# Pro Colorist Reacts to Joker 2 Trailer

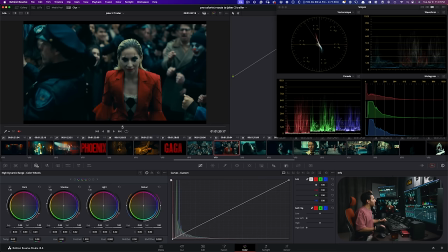8:15 Her skin barely has any saturation.
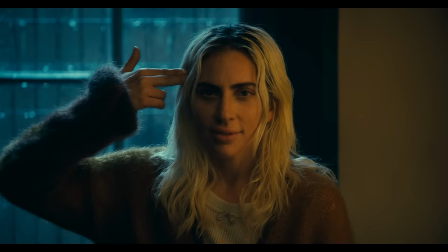8:18 And that is probably because of like her character and especially like the transformation that she's going through.
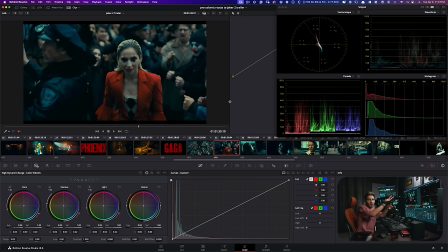8:24 So we saw a lot of warmth in the beginning and now the transformation is happening and she's becoming Harley Quinn. Look at how the red pops. If I just go here and if I put it to this and if I grab this red, this red should be somewhere around here with like where everything else is sitting. This red should not be here. And that's because she is actually qualifying it, selecting that red and popping it. If I just look at this and like look at the amount of color that we have here,
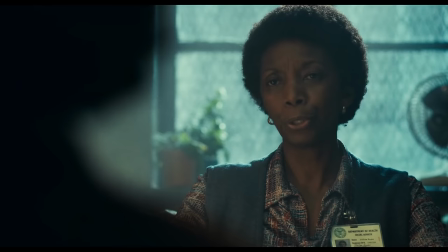8:54 there's so much skin separation from the background, something that we did not have in the other one.
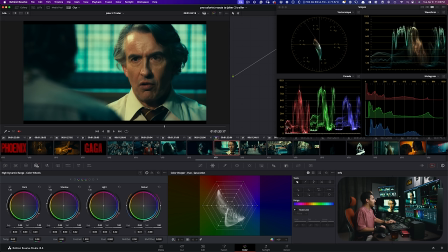9:00 Look at where the skin tone is sitting. Like if I hover over, it's sitting too much to the left. If I want to correct it, I would like go and do a little bit of that. And now if I hover over, it's like right in the middle. And I didn't mean correct it, like correct like what Jill has done. Like obviously this sort of gunky yellowish green is the theme of Joker.
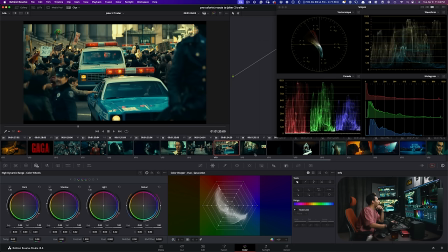9:22 So they're keeping it in that world and they don't want to make it sterile. Highlights, all of us have that warmth And usually you get that warmth of the 2383 print. So you see like how in my parade, like the yellow drops and then the green and the red set up there. And we can see that here. So that's exactly what's going on. I mean, I went to school for cinematography.
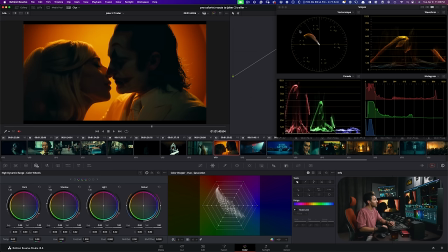9:43 So I'm just thinking about it from like Lauren Schur's perspective to work on a project like that is just, it's literally every cinematographer's dream.
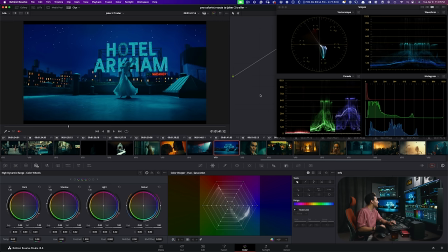9:52 Look at the vectorscope. It is absolutely wild, man. Looks so beautiful. Like, look at this rich blue.
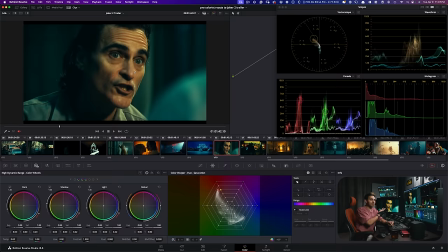9:58 Even this, like you guys remember like the first time he's sitting with a psychiatrist and having a conversation, like how different that looked compared to this?
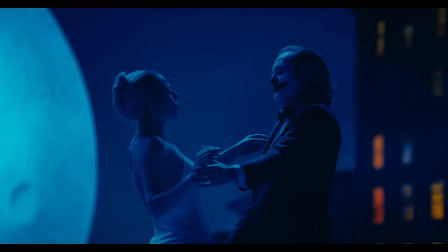10:07 This has so much more life. It's almost like, and he even seems more confident. He has purpose now. And that's because he is not alone anymore. And he says that in the trailer and they're showing that through color.
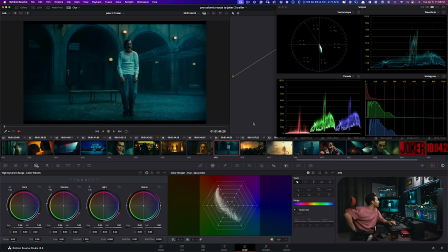10:21 But these shots are so money. They're so money. They're so perfect. Beautiful, beautiful skin tones. Once again, if I come here, I'm just looking at his shirt and my hands are itching, my brain is itching.
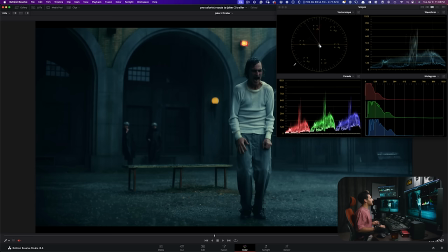10:35 I just wanna go in there and I wanna take that, go in the opposite direction.
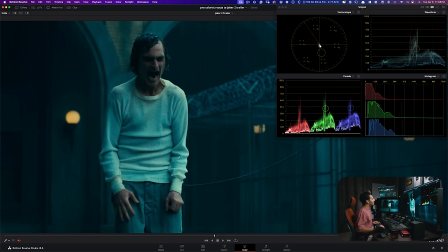10:39 And just even like if I park it somewhere around here and I get close and I do before and after, I just pulled out like all of that blue. And majority of the time, if you end up here and if I post this, if I'm not company three and if I'm not Jill and if I'm not Tom Poole, If I post this like on my page,
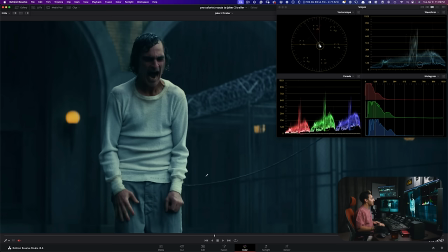10:57 everybody's just going to be like, hey, forgot to grade, bro. Like, what is going on? Like, why didn't you do this? And it's because this is grading, guys. But that's why I'm like showing you all these examples to really help you develop that taste bud that is necessary to get away from like natural and start entering the territory of like a true creative.
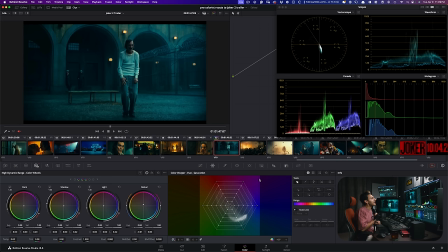11:18 Like, look at this. This is something that will make me probably go, let me bring that in. I'm gonna create a similar look.
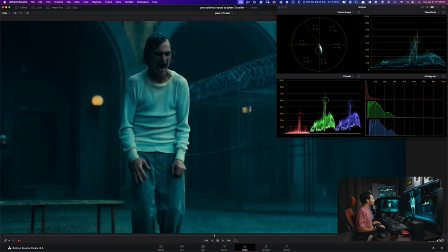11:24 Let me bring it in and like really see what's happening under the hood. And then I'm gonna go, oh, okay, okay, okay, okay.
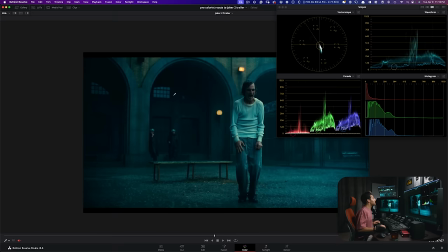11:29 I see what she's doing. She's actually not protecting her neutral tones, like her white.
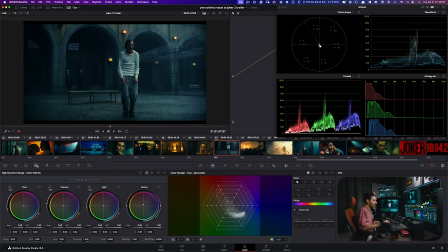11:34 She's like letting the teal bleed into it. She's letting that bleed into the skin tones. It's absolutely beautiful. I like it more than what I just did. First of all, what a freaking shot, man.
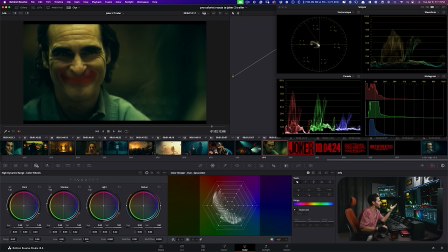11:46 What a shot. But more importantly, like, look at this. If I hover over and show you where the skin tones are sitting, what the, this is his skin tones.
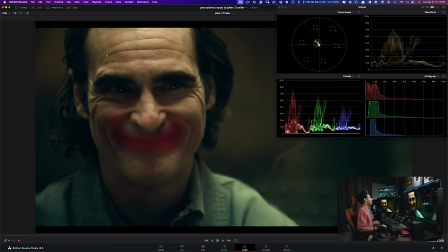11:55 When we look at it, we would wanna kind of, even something like that, I would just wanna be like, well, guys, are you guys happy with this? Like, doesn't it kind of do the same job? And then we can just not have this because I don't know, what if I post it and somebody on Reddit murder me and send somebody after my family, I get carried away. but this is what they went with. This is Joker.
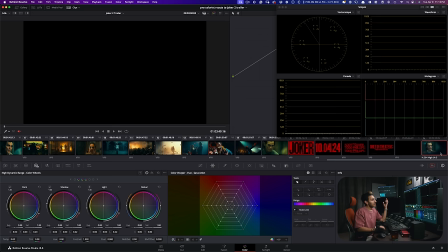12:22 This is the signature.